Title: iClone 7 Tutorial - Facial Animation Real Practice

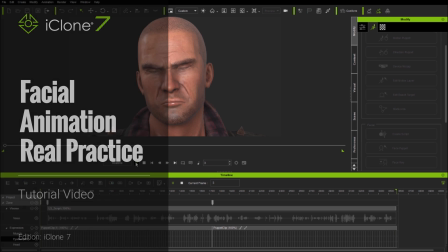[0:16]
Hi folks, this is a real practice tutorial showing how to produce controlled facial animation
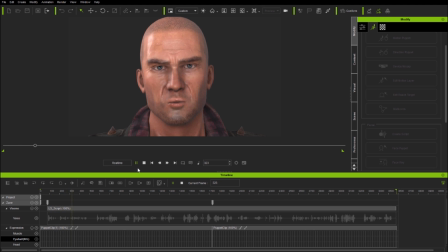[0:22]
combining a lipsync track with iClone 7's new face puppet and face key toolsets. This builds on my previous tutorials which covered how to use face puppet and face key as individual systems. In this video, we'll mix the two approaches in order to choreograph a detailed facial animation relative to a pre-prepared lipsync speech.
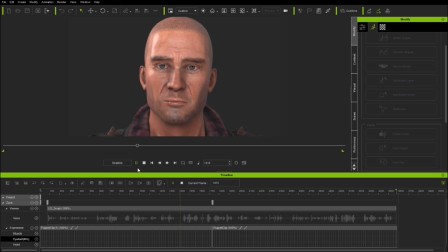[0:41]
Now, the approaches which follow are in no way cast in stone. You can work in any order, at whatever level of detail, using whichever mix of systems you want at any time, in order to create the results you're looking for in your own animations. There's quite a lot to do, so let's get started.
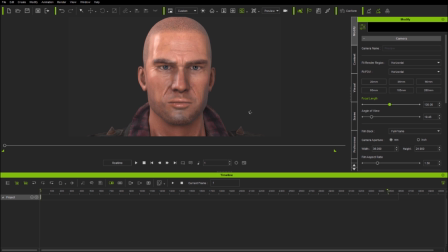[0:57]
Here we have the new Zane character, currently with no animation at all. First, I load a lipsync track as an iTalk file which I prepared earlier. This includes an original audio file,
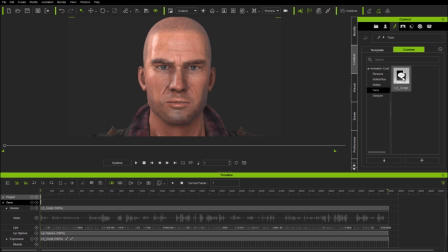[1:10]
as well as Visine keys which were auto-generated using the Create Script from Audio File function on the animation menu. The lipsync here has also been manually polished to be as accurate as possible.
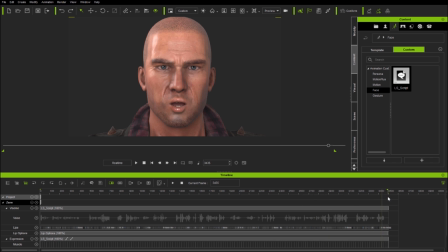[1:22]
I've opened up the Visine timeline so you can see the lipsync, and I'll keep the audio waveform visible for reference throughout the animation creation process. You'll also notice that when loading an iTalk file, an expression track is also loaded,
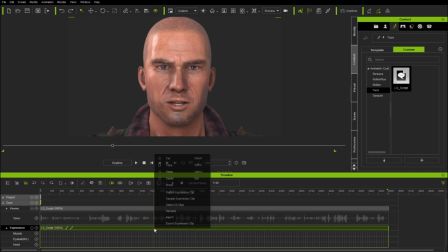[1:36]
but since this one as yet has no facial animation, I'll delete it. Now, the lipsync track here is 58 seconds, almost a minute long.
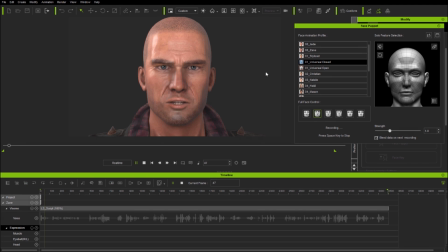[1:44]
And whilst there are many ways we could start animating, for example by doing continuous linear face puppet takes across the whole track,
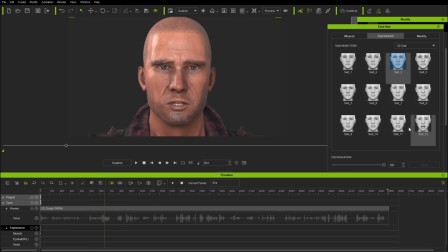[1:52]
or by placing expression keys at all the places we want them over the timeline, it's much more straightforward and controllable to work in sections.
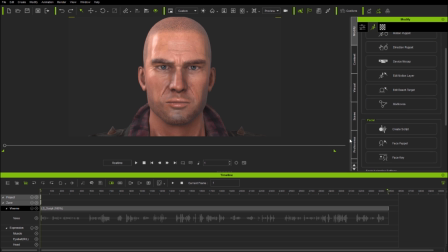[2:00]
So we'll go sentence by sentence, adjusting the playback marker time so we can work in bite-sized chunks, and then zooming into the selected area by using the Alt key along with the mouse scroll bar. I'm also going to delay the lip sync track a little by moving it along the timeline.
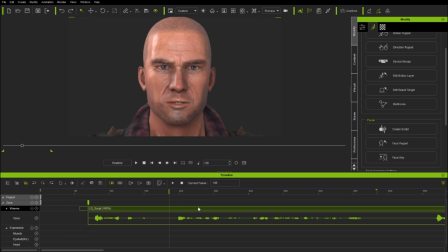[2:17]
This will give a short lead-in time so that the animation can be established a little before the character starts his speech.
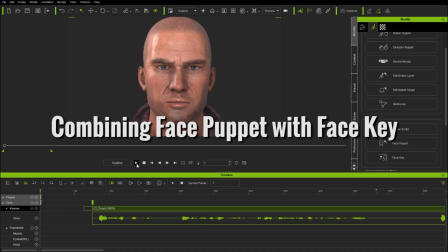[2:23]
Okay, let's hear what the character is saying in this first section.
Aw, shucks, officer.
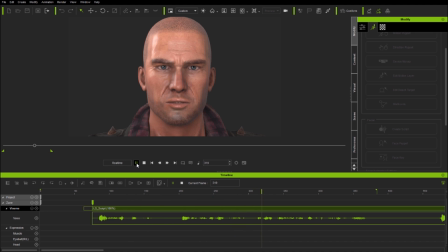[2:30] I just need your help here, and you're accusing me of wasting police time.
Now, I could make the character smile and look happy throughout,
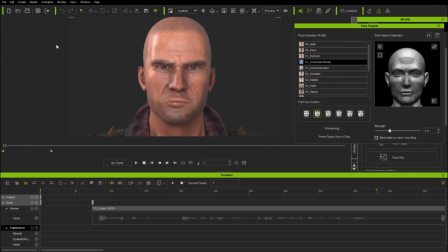[2:39]
but given what he's saying and how he's saying it, it makes much more sense to make him seem unhappy and frustrated at the start, then more pleading and concerned towards the end. And this is a fundamental point. Good facial animation, just like good acting, is about expressing emotion in context with what's being communicated.
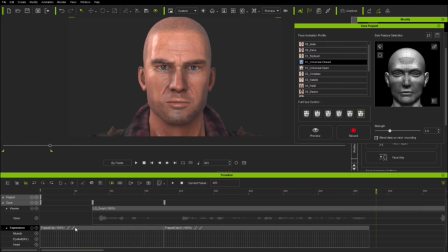[2:57]
So here, I'm starting by blocking in two full face profile face puppet clips for sad, then surprised, and then editing them to where I generally want them. Now I'll use a pass of combined solo feature face puppetry just to create a little asymmetry and tension. But generally speaking, I'm using face puppet here as a broad brush before moving in further with some face key editing.
Aw, shucks, officer. I just need your help here, and you're accusing me of wasting police time.
It's important to preview often to see what's working and what isn't.
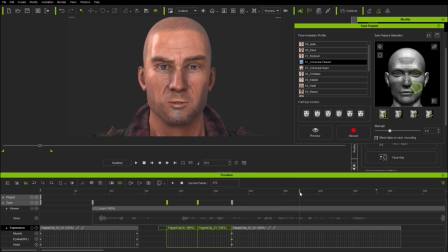[3:34]
And if you don't like a particular section, don't be afraid to delete either the whole clip or part of a clip.
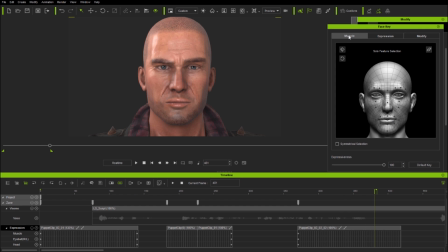[3:44]
Okay, so we've done a couple of face puppet passes and some clip editing. Now let's start refining the animation a bit further using face key. I'm simply using the muscle panel to adjust some of the expressions I created through face puppet and to start the animation with the character's eyes closed, opening just before he speaks.
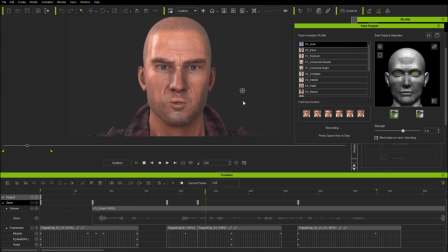[4:04]
Now I have the expressions pretty much as I want them, I'm doing some more face puppet passes to create a little eye motion and blinking, and then head motion which will serve to emphasize the speech.